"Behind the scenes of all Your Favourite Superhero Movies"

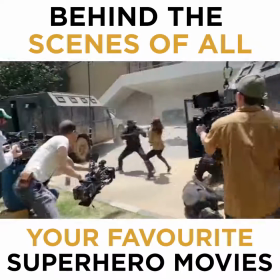(3:59)
This changes even within the MCU, with the Russo brothers stating that they wanted to go with a more realistic approach to combat with the use of martial arts,
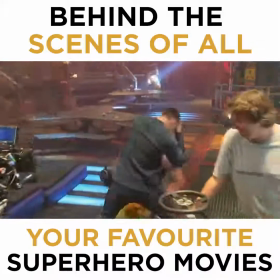(4:07)
while James Gunn in Guardians of the Galaxy went for a more comedic sci-fi approach with less fighting and more blasters and weird whistle weapons.
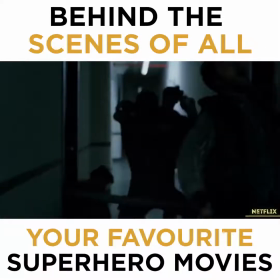(4:15)
One of the most impressive pieces of action in the superhero world comes in the Season 2 of Netflix's Daredevil series.
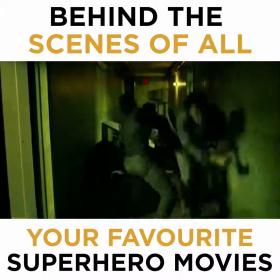(4:22)
After an already grueling sequence in Season 1,
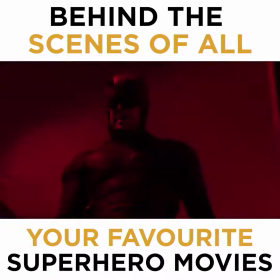(4:24)
the DD team tried to top it off in Season 2 with the showrunners wanting to make it feel like DD was descending into hell.
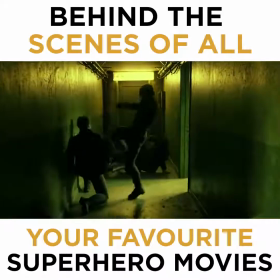(4:31)
While the hallway sequence in Season 1 was filmed on set with a track in the ceiling for the camera,
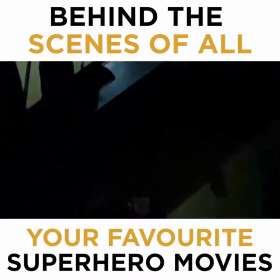(4:36)
this sequence was shot on location with the team having to deal with the tricky confines of the staircase as they handed the camera off to different members of the crew.
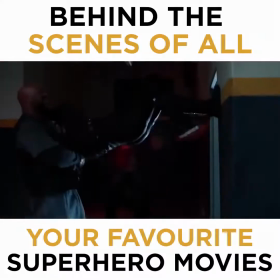(4:44)
The finished sequence is brutal and really captures the tone of the show while giving fans something to remember.
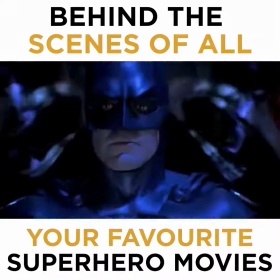(4:53)
While superhero movies aren't always known for high acting performance levels, what killed the dinosaurs?
The Ice Age!
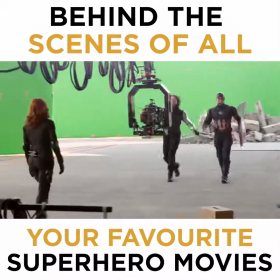(5:00)
Some of the acting techniques and improvisation by the actors really add to the characters and give them further depth.
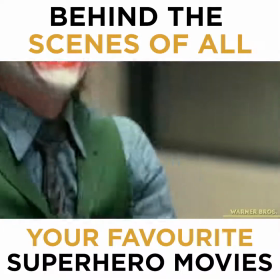(5:06)
Heath Ledger famously went method for his performance as the Joker in The Dark Knight,
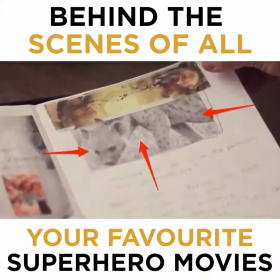(5:10)
locking himself away in a hotel and keeping a Joker diary as he drove deep into the mind of the crazy clown.
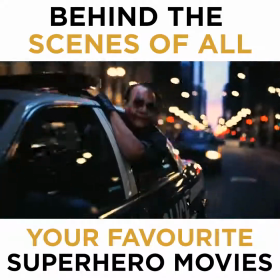(5:17)
He also further emphasized existing tricks he had, as well as designing the costume himself to really hit home his adaptation of the character.
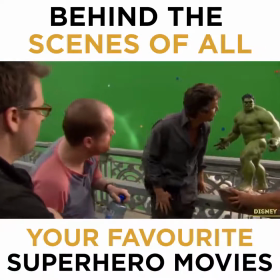(5:24)
Even the MCU, who are sometimes criticized for not allowing creativity in their movies,
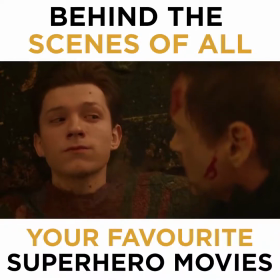(5:29)
have some great moments of improvisation, including Tom Holland's "I don't want to go" line as he turns to dust in Infinity War,
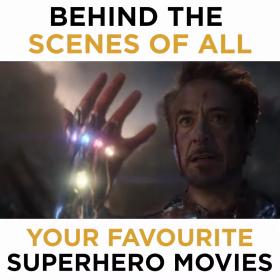(5:36)
making it even more heartbreaking, as well as Robert Downey Jr. improvising the perfect final line for Iron Man in Endgame with "I am Iron Man."
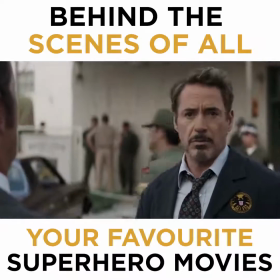(5:45)
Despite many conspiracy theories, RDJ also improvised the "Love You 3000" line.
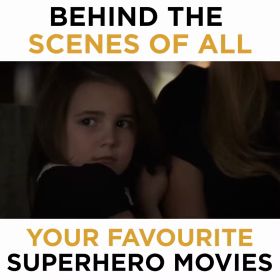(5:50) I love you 3000.
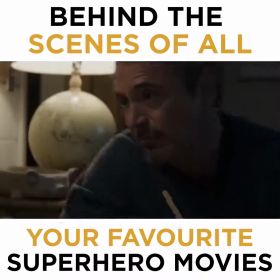(5:54)
Which was a reference to his children who used to say that to him, adding even more emotion and connection to his character.